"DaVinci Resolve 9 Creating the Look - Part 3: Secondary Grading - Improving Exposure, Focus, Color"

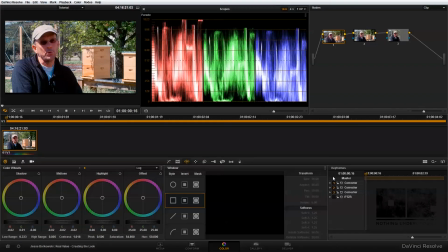0s
Okay, so now that we've set our primary color correction, I'm ready to get into some secondary color correction. And this is where we're going to begin isolating our subject from the background, and also where I'm going to draw some additional attention to our subject's face by lightening the area of shadow that's being cast by the hat that our subject is wearing.
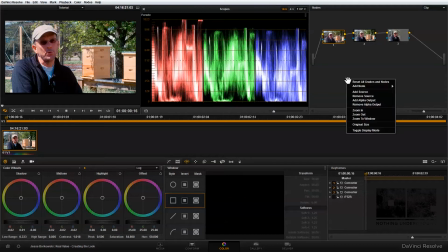17s
So to get started, I'm just going to add a fourth node and bring that into our node tree. Adjust these over. And in this node, I'm going to bring up the brightness of our subject's face. So to do that, I'm going to add a power window.
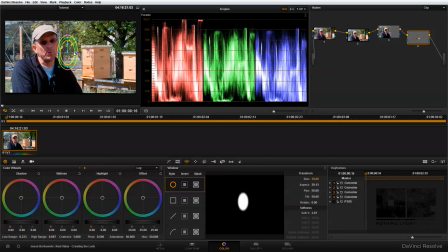35s
I'm going to add a circular power window. And I'm basically just going to resize this power window so that it roughly fits over the face of our subject. And once I'm done with that, I'm going to use the lift gamma and gain to just bring up the brightness in this area.
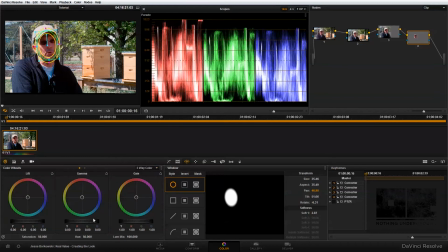54s
So I'm going to switch back to my three-way color. And I'm just going to bring up the gamma. Remember, that's my midtones. And then I'm going to bring actually down the gain just a little bit to kind of even this shot out.
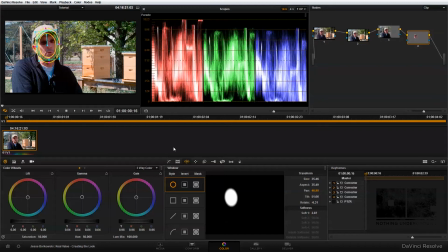72s
So if we take a look at the before and the after, you can see that that adjustment has done quite a bit to just bring up some brightness and draw some more attention to our subject's face. Now, it's a subtle adjustment because realistically, the subject is wearing a hat, so their face should be somewhat in shadow.
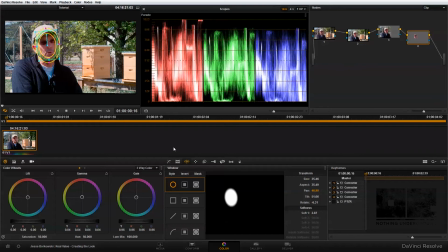91s
So all I want to do is just make it a little bit more pronounced in the shot. I don't want to add so much brightness into our subject's face that it looks unnatural. And now that I've done that, I also want to add a little bit more sharpening into our image.
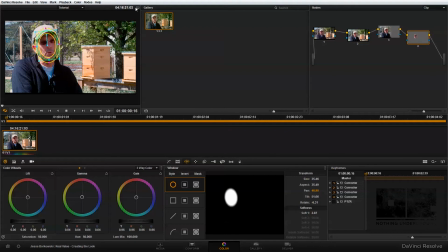104s
And I'll try to make this a little bit larger so perhaps you can see what's happening here.
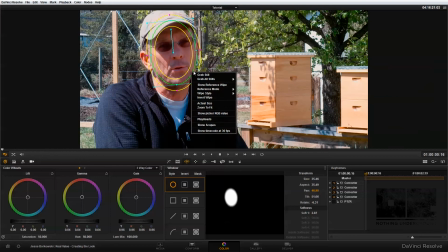111s
And just zoom in.
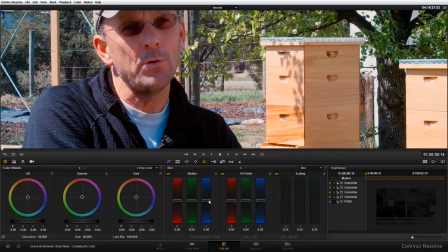114s
And in my Blur and Sharpen panel, all I'm going to do is bring this radius control down a little bit. And you can see that's making our subject's face a little bit sharper.
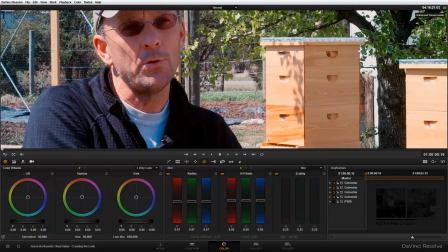130s
And once that's done, all I have left to do is track our power window. Since our subject is going to be moving over time, they're going to slide in and out of the window. So to do that, I'm just going to go into my tracking panel and track forward.
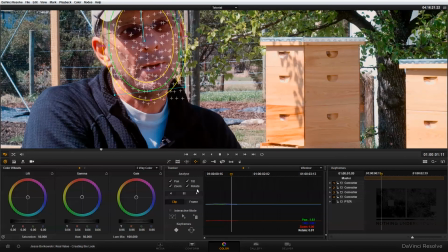146s
And you'll see as I do that, the power window connects to our subject's face and stays with him as he moves. Next, I'm going to add my fifth and final node. And this is the node that I'm going to use to
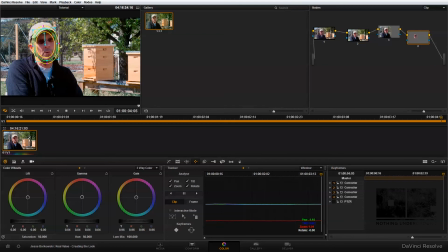164s
isolate my subject a little bit more from the background by blurring out the background so that everything's not so evenly in focus. And so I'm just going to add another node, drag it into the node tree.
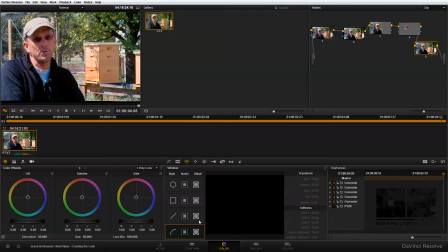177s
So now that I've added my fifth node, I'm ready to add in a new power curve to isolate my subject from the background.
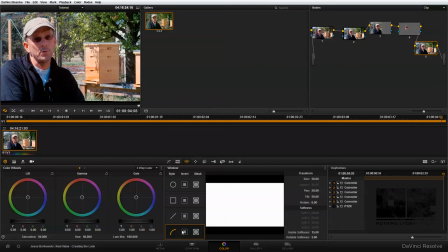185s
And so to do that, I'm just going to click here and this will start a new power curve. And you'll notice when I click that, nothing shows up in the viewer, unlike with the other power windows.
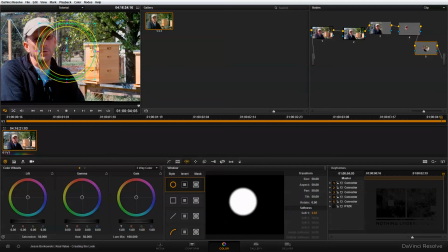193s
When I click on them, you'll see I have an object that shows up right away that I can adjust. And the reason for that is because I actually need to draw on the power curve in my viewer.
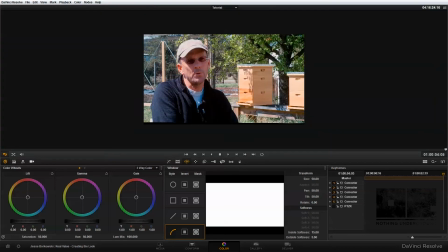203s
And it can be a little bit easier to do this if we actually zoom in on our image to give us a little bit more specific control.
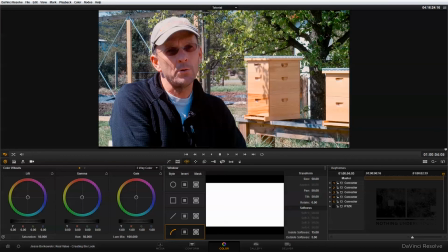210s
And all I'm going to do is just click around my subject to draw the power curve that will allow me to isolate him from the background. So I'm just going to do that by clicking and adding some points.
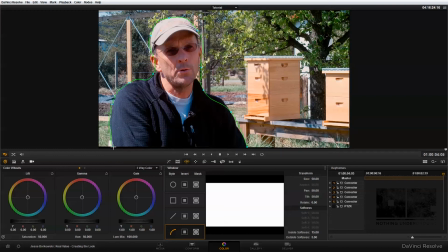230s
And then to close the shape, I just click where I started. And that's going to create my new power window.
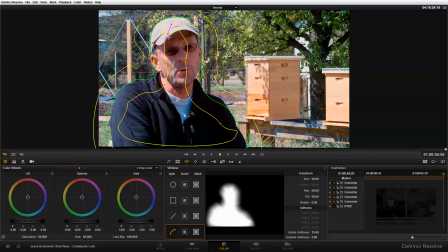235s
Now, you'll notice right here in this spot, there's a little bit of weird bending happening with the power curve. And that's just because the inside and outside softness need to be adjusted.
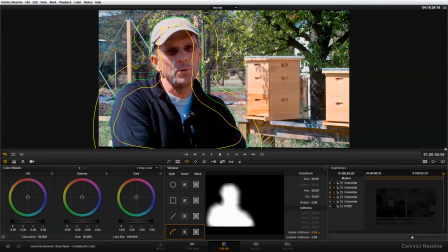245s
So if I sort of increase the inside softness, you'll see that sort of unfolds that wrinkle in my shape and makes it nice and even. And then I'm going to bring down the outside softness. And I'm also going to bring down the size of my shape.
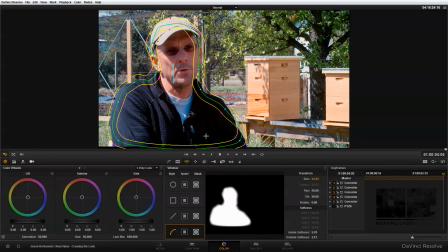261s
And really all I need to do now is just sort of adjust the shape by using these control points to more closely match my subject. And that looks pretty good for this example.
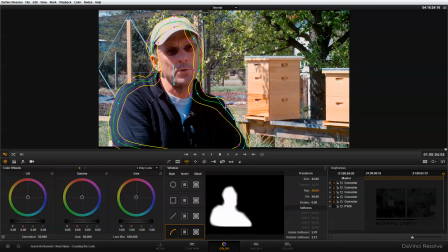281s
Obviously, when you're doing this for real, you want to make sure that you're setting the blur and the edge of your correction nice and even so that you don't have any weird spots of overlap in your image. The next thing I need to do is just make some adjustments to my background.
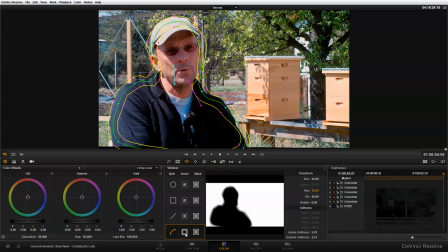298s
And to do that, I'm going to first invert the power curve that I just made, and that will make the changes happen to my background and not to my subject. And then I'm going to bring down the gain a little bit, just to darken out the background and keep some more attention on our subject.
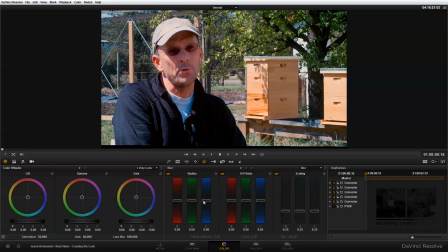316s
And so now I'm going to go into the blur panel, and I'm going to adjust the radius in the blur panel up, and that will add some blur into my image. And that's looking pretty good. And now if we take a quick look at the before and the after of this, see, that's before we added the correction to this node, and this is the after.
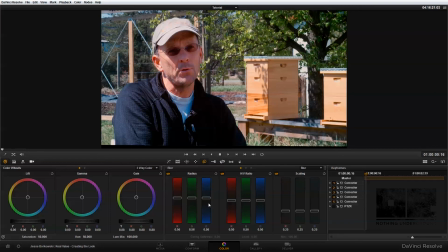338s
And you can see that by bringing the exposure down and adding some blur into the background of the image, that we've really been able to bring some attention to the subject of our shot.
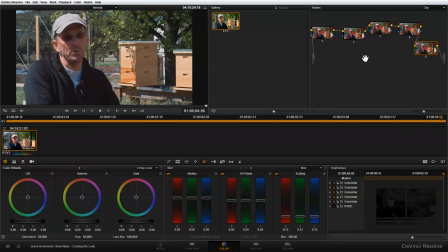347s
So this was our starting point, and this was the original cinemaDNG. And this is after we added our first round of primary color correction, just basically working with setting exposure and getting that a little bit more correct.
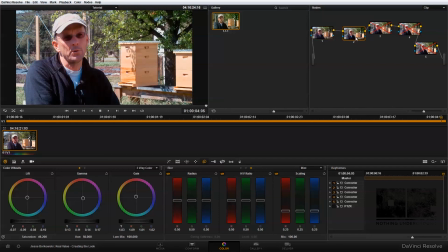358s
This is our second node for primary color correction. The third node was for evening out the exposure of the image a little bit so that the left and right sides matched a little bit better.
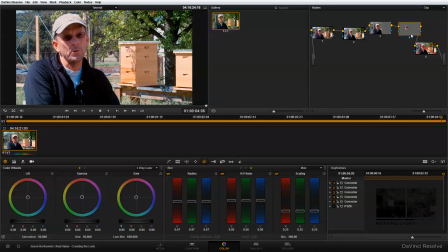371s
In the fourth node, we brought up the shadows on our subject's face and added a little bit of sharpening just to create a bit more detail there and separation from the other elements of the scene. And in our fifth and final node, we used a power curve to separate our subject from the background,
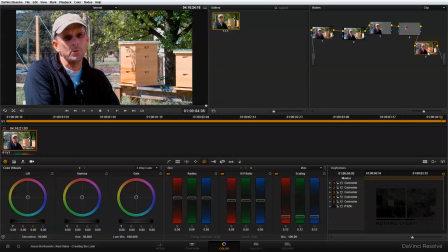385s
and then we added in some additional blur and brought the exposure of the background down so that our subject would have a little bit more attention placed on them. And that's our final look. So as you can see, we were able to add some exposure, focus,
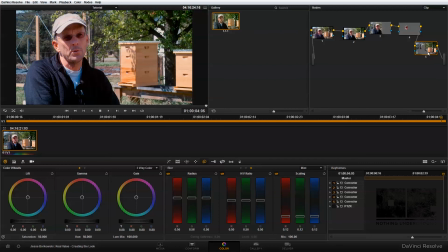399s
and color adjustments to this image that really helped to bring the attention to our subject and adjust some of the problems that we had in our shot when we were filming. Thank you so much for watching, and I hope that this series of tutorials has been helpful for you.